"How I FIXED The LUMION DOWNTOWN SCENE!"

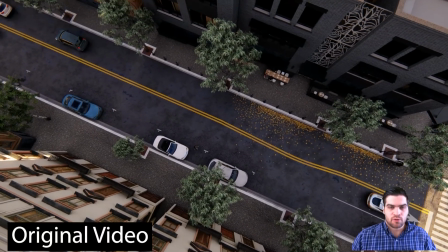0s
Welcome to the video, everybody. I just want to show you guys the workflow that I would normally go through for fixing up a Lumion scene.
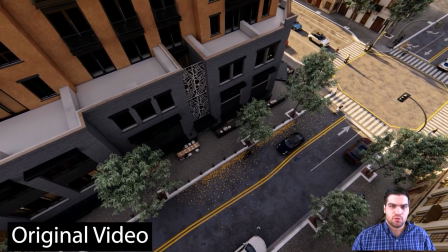5s
This is my favorite Lumion example scene.
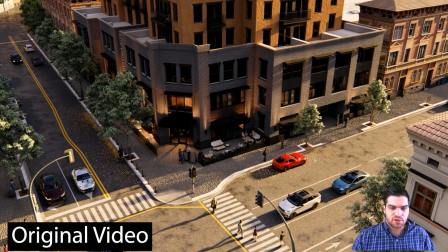8s
It's done by 10 over Studio, but the version that's in Lumion of it is, quite frankly, kind of a mess.
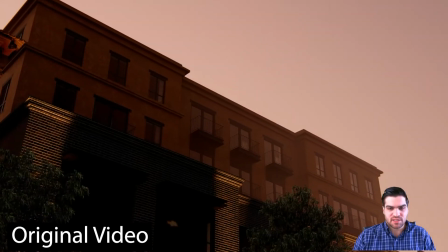14s
You know, there's textures missing. There's a lot of like flickering faces.
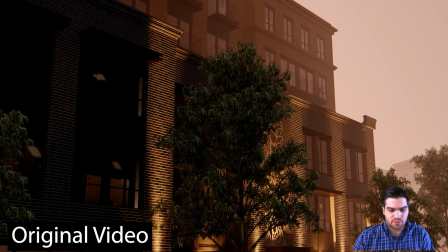18s
As you could see through the video playing, is that there's a lot of like flashing lights and things like that,
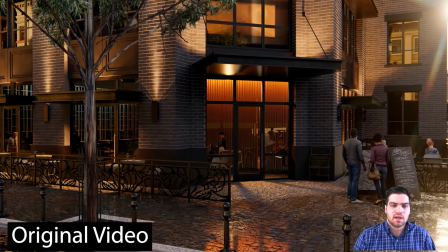24s
which is caused by a couple of things, but they can mostly be cleaned up.
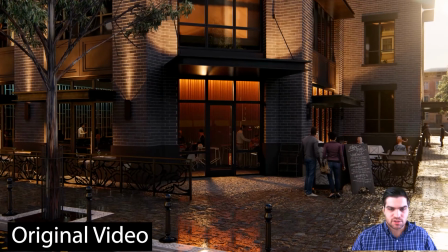27s
So I just kind of wanted to show you guys just some of the things that I was doing, like changing the trees out for fine nature,
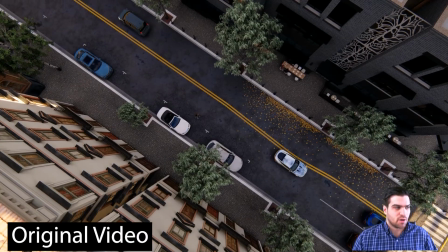33s
changing the asphalt to something that looks a little more reflective. So yeah, hopefully you guys will enjoy this video.
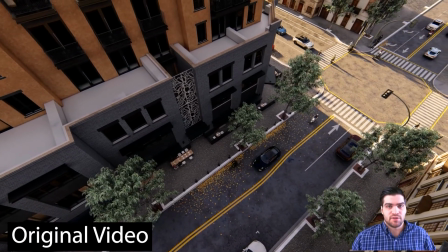40s
You know, if people really do enjoy kind of watching these kind of videos where I speed things up and just talk through things, I can make more of them.
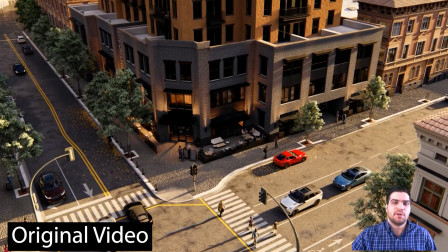46s
This is kind of a new format, so let me know what you think in the comments below. Enjoy the video.
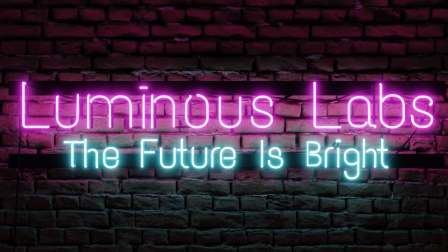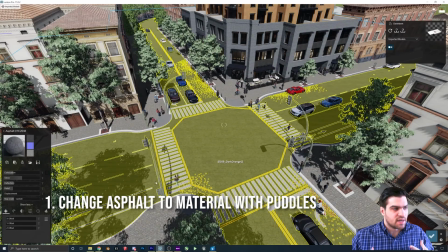63s
Very first thing that I'm going to look at changing is the asphalt. So the asphalt in this one is taking up like a lot of space in the scene, except it's just like this flat gray material.
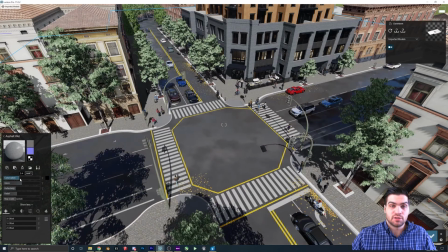72s
So I'm going to make it something that has like a wetness to it. So we're going to get reflection planes kind of playing off of it.
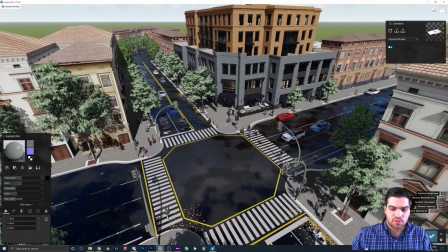77s
The other thing that I wanted to do is I want to look at changing the roof from just a white color to brick.
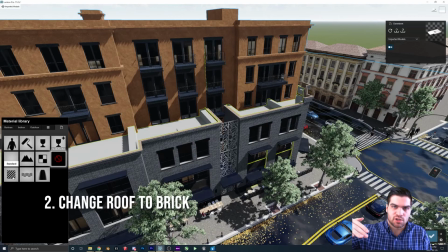82s
If you're just doing it at street level, you wouldn't have to do this. But since there's actually a shot that's looking kind of down at the building, we do have to change it.
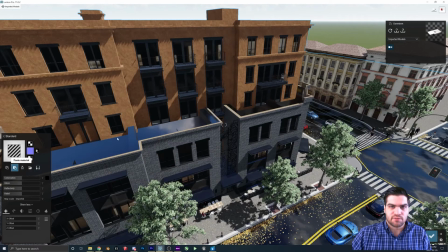90s
Typically, I could actually, you know, go into the SketchUp file or whatever I made it in and change the material ID.
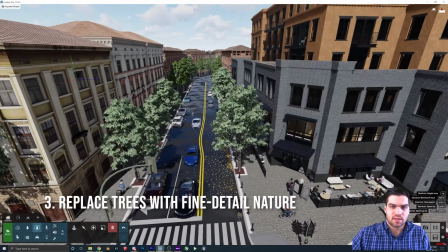94s
But unfortunately, it's kind of locked to this this material. So it kind of limits what I can do with it.
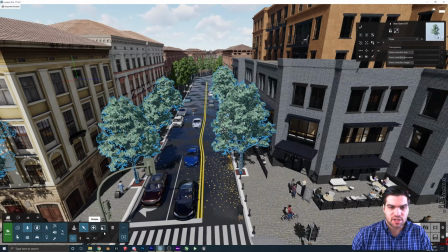100s
The next thing I want to look at doing is changing all of the trees on the road to fine nature.
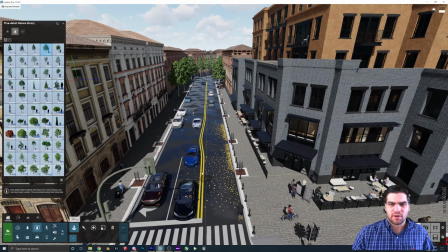105s
The trees that were used, I guess it would speed up render times, but it was like they're like very not high quality trees.
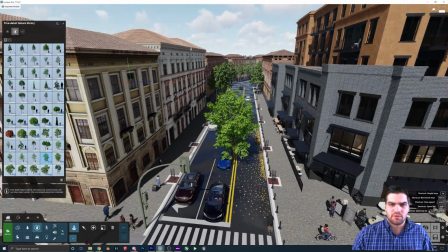112s
So when you're that up close to them, I would recommend just using fine nature.
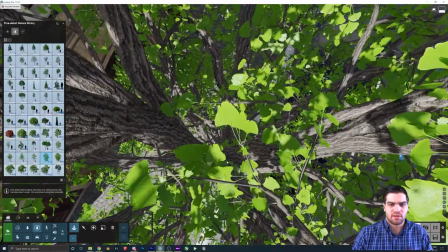115s
In this particular case, I don't really care too much about the extra render time that it includes, because I think it adds a lot to the scene, especially with the transparency.
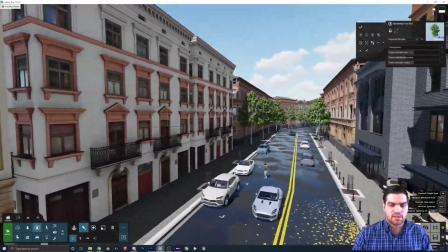122s
So what I'm going to do here is I'm just going to go through and delete the trees,
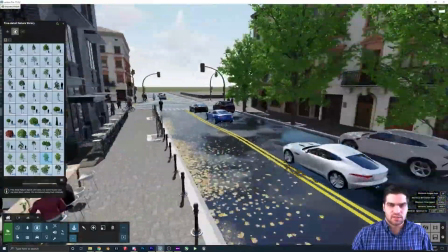126s
and then I'm going to place the fine nature trees in each one of the little placeholders.
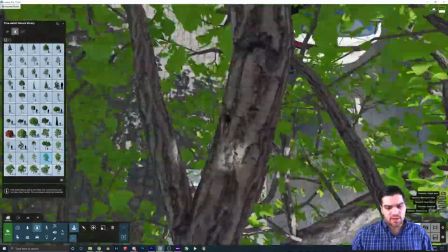132s
And then the reason why I want to put the fine nature in first is because I want to change all of them at once.
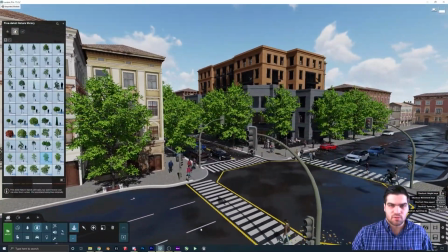138s
And since it has very limited options for copy and moving,
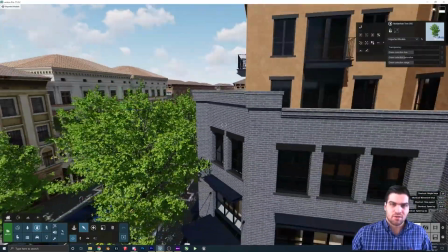141s
I recommend that you put all the trees in first so you can select all of them in a box select and then start to adjust the colors that way.
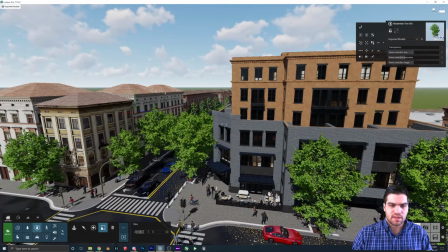149s
I don't really like the fact you can't alt and move them, but that's just the kind of the way it is.
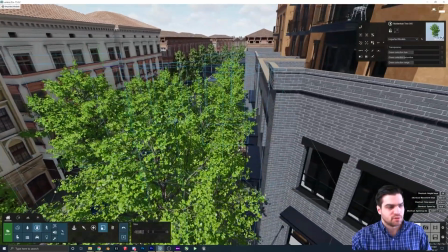154s
But since I want them all to look the same, this is the best way of going about doing that. This is the part that I was talking about with box selecting everything.
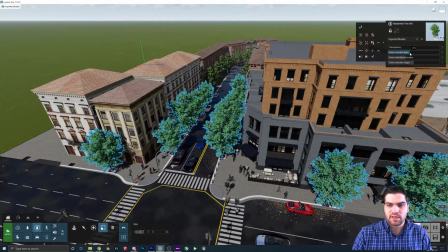161s
Now that they're all in, we can just box select everything, and then we can adjust the green selection hue and also just the,
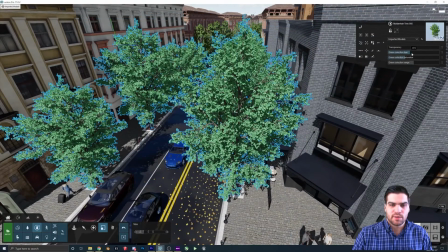168s
I guess, the saturation so that we can make it match the original a little bit more. I did want the trees to look the same, because even though the leaves weren't very high quality in the other ones, I did actually like how they looked.
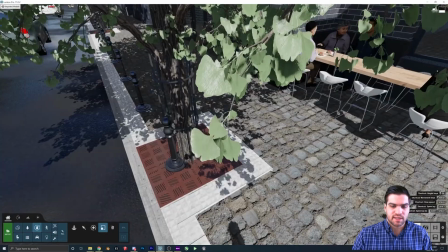178s
So I was trying to keep that same effect, except we're just going to get a much nicer look in the final render using these fine nature.
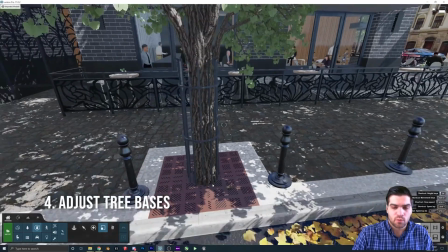185s
Now that we've got the tree set up in the way that we want, we're just going to go through and make sure that they're all sitting inside of the bars.
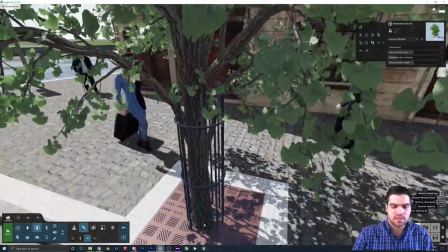190s
I will speed this one up a little bit just because there's nothing really special about this. It's just going to be me making sure that they're all kind of not going through too much.
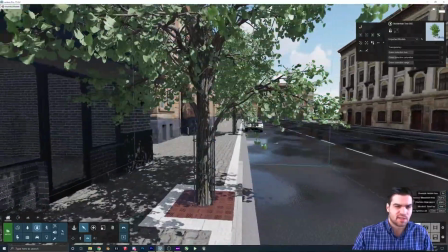197s
Like, if the branches are kind of going through at one point, that's not a big deal. I just don't want the actual trunks to be going through,
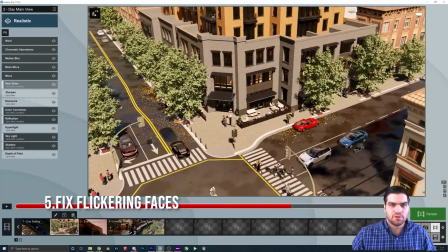202s
because that'll be a lot more noticeable. What I'll often do just to kind of detect flickering faces before I actually render
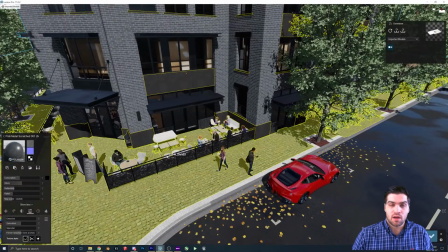206s
stuff out is I'll just go into the timeline for the video and I'll just slide it back and forth.
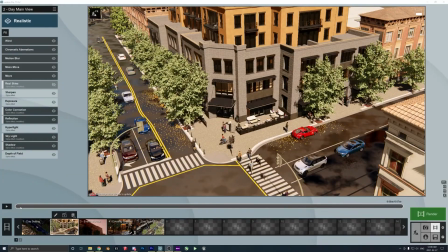211s
And that's typically enough to actually pick up on some of the flickering faces. Like, if you notice the black concrete around the base of the building, when I'm doing that, you can actually see that flickering.
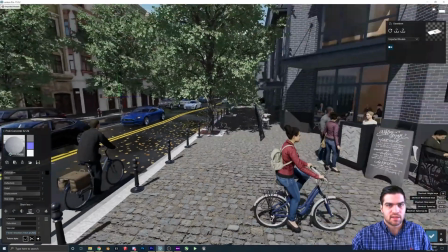219s
So that's one way that I detect where the flickering faces are.
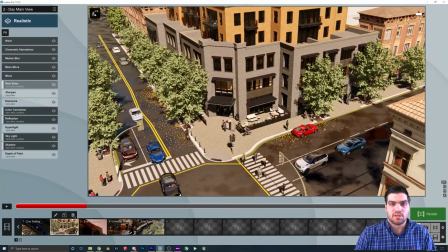222s
And this is really important to do, because the thing that I always find stands out the most to me about someone who's made a mistake in a Lumion like animation is the flickering faces.
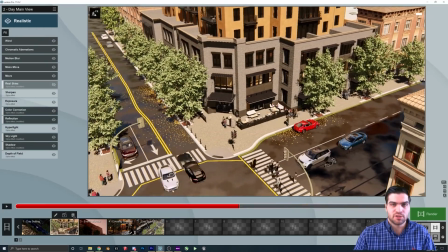230s
It's very easy to change in both SketchUp and also Lumion with flicker reduction. So yeah, there's basically no excuse to have extremely bad flickering faces.
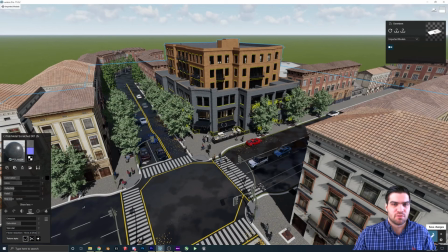239s
There are some you can't really avoid with certain models in Lumion, which you're going to see later in the video.